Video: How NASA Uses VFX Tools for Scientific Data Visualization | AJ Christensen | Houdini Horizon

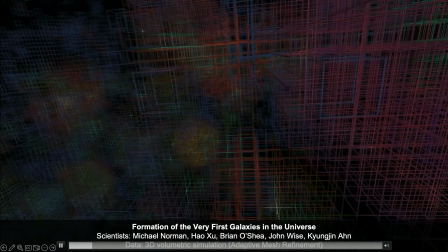Okay, so this visualization is the cosmic web of galaxies.
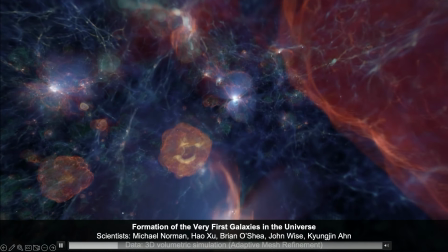So there's a lot of scientific data out there about how all of the galaxies in the universe are sort of tied together through these,
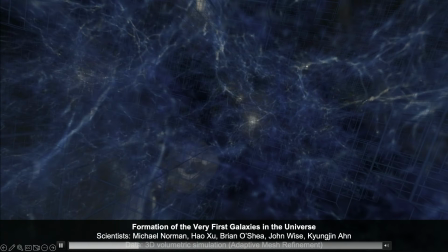you know, sort of spiderweb strands of gravity and dark matter,
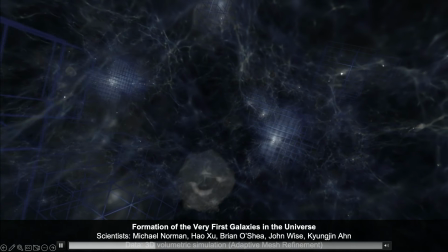and this visualization in particular is representing an early point in the
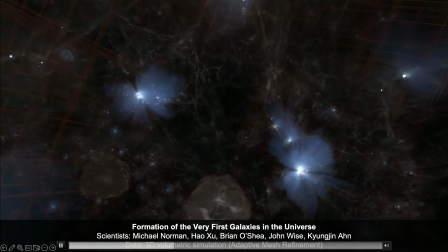universe where we see kind of the first generation of galaxies.
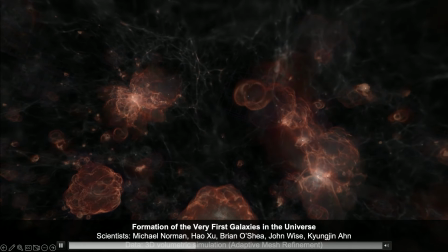I really like this visualization because it breaks down how we've sort of split the different fields,
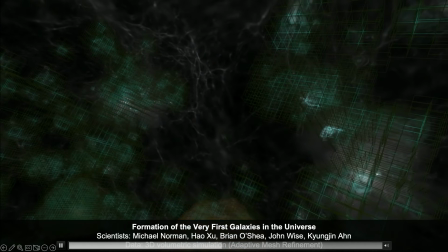how we brought the different fields together basically, gave them each different different color characteristics, but kind of in the final visualization,
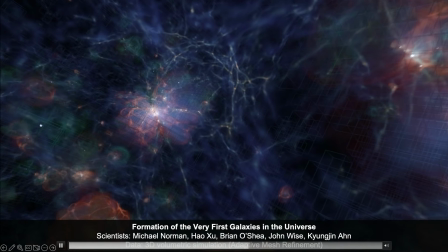you see just kind of this rainbow, and you're like, oh, that's really pretty. It must have just been like a rainbow galaxy to begin with,
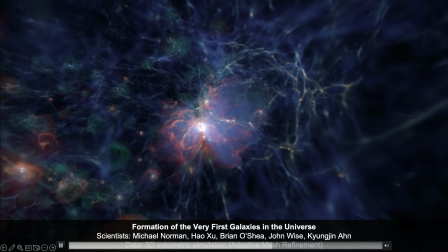and it's actually been very carefully constructed to show where metallicity and hydrogen and photogamma are.
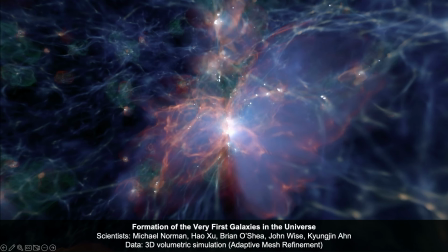Oh, and another point I wanted to make about this, this is an adaptive mesh refinement data set. So adaptive mesh refinement is a multi-resolution grid, so it's sort of like an ox tree, which is sort of what VDBs are, but VDBs all have sort of a uniform base resolution, and in adaptive mesh refinement,
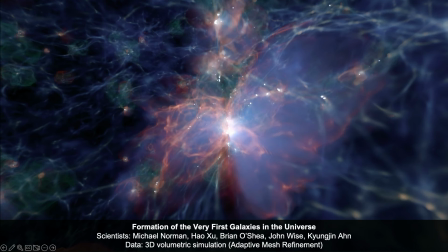any level of resolution in the grid can be a voxel. So I don't think, I don't remember how deep this was. I think this was like eight levels of resolution, but we've worked with data that had like 40 levels of resolution. So there's huge orders of magnitude and scale difference between different voxels.
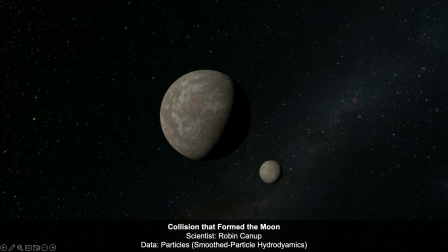Okay, so this data was what scientists think was kind of the last major collision
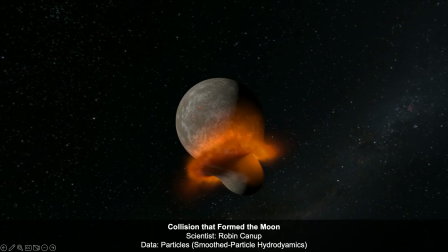between rocky bodies in the early solar system that led to the creation of the Earth and the Moon.
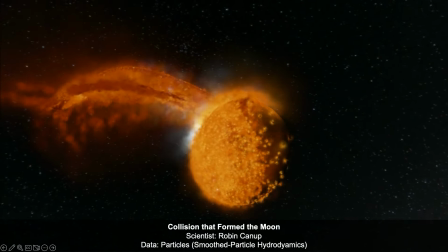This data is smoothed particle hydrodynamics, which is a particle simulation,
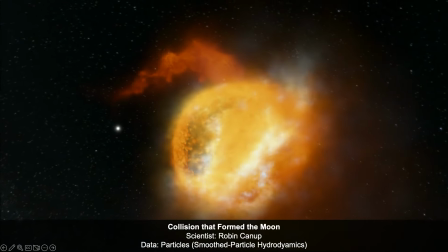but the particles represent sort of a distribution through a fluid.
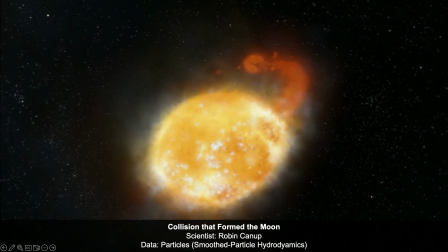So I think that's kind of what FLIP does.
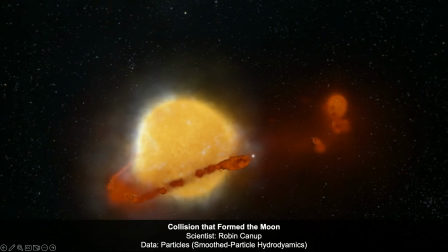So what was cool about this is that the particles represented basically rock.
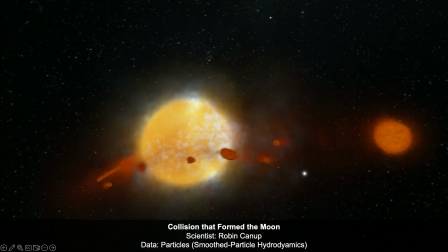They were rock, but in different states of matter.
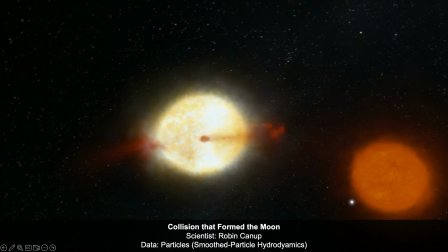So we had solid rock, and then we had molten rock, which was liquid, And then we had rock vapor, like superheated rock that had actually turned into a gas.
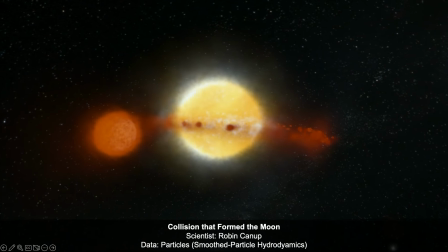And so we had to use the density,
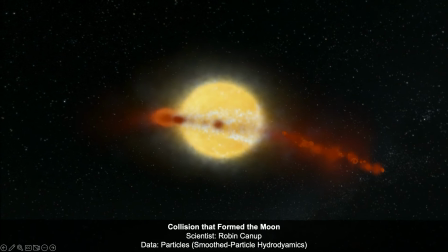the temperature, and the particle radius to figure out which state of matter each particle was in.
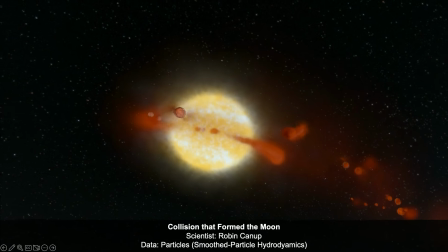And then we would surface both the solids and the liquids, and we would put sprites onto the gas particles.
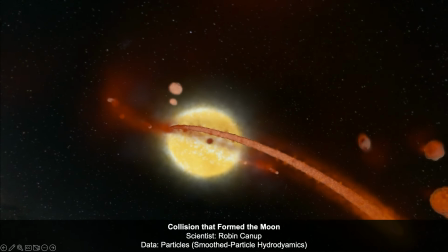And then we rendered the solids with a diffuse shader and the liquids with an emissive shader,
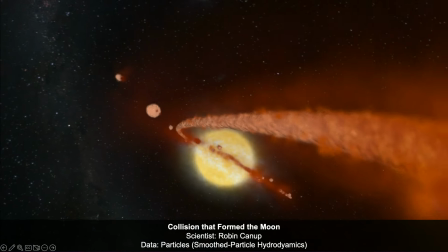and we also turned the liquids into geometry lights so that they would cast light onto the diffuse part.
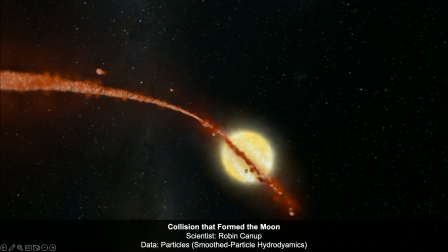And then also created, for the gas,
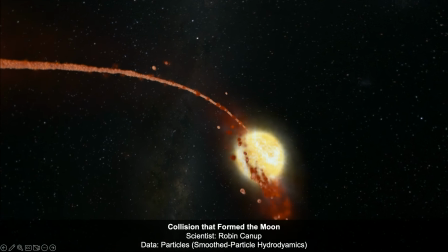we created a Gaussian sphere sprite instead of just using 2D cards,
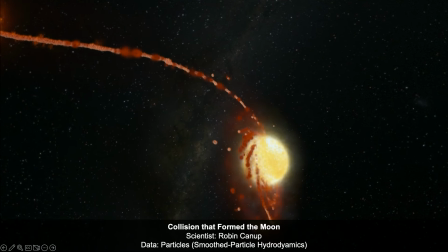because the 2D cards were creating these intersection artifacts when they intersected with the surfaces
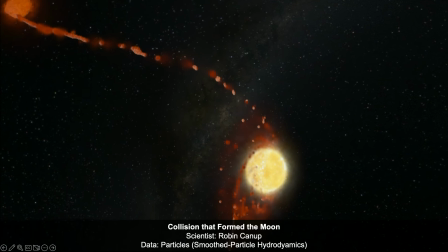and then just like added some procedural noise and came up with this and we're really pleased with that.
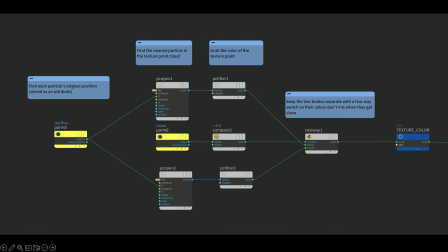I was also going to mention we basically made every point in that particle system kind of its own UV tracker so we stored the initial position of every particle on the particles as they evolved and then we would go back and like look up their UV at the beginning of the simulation so
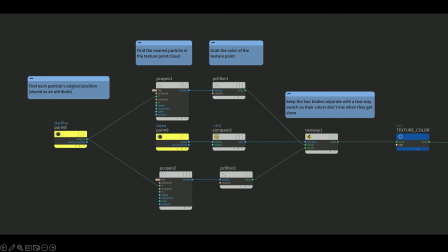that we could sort of stretch and warp the image texture that was originally shading the originating planets.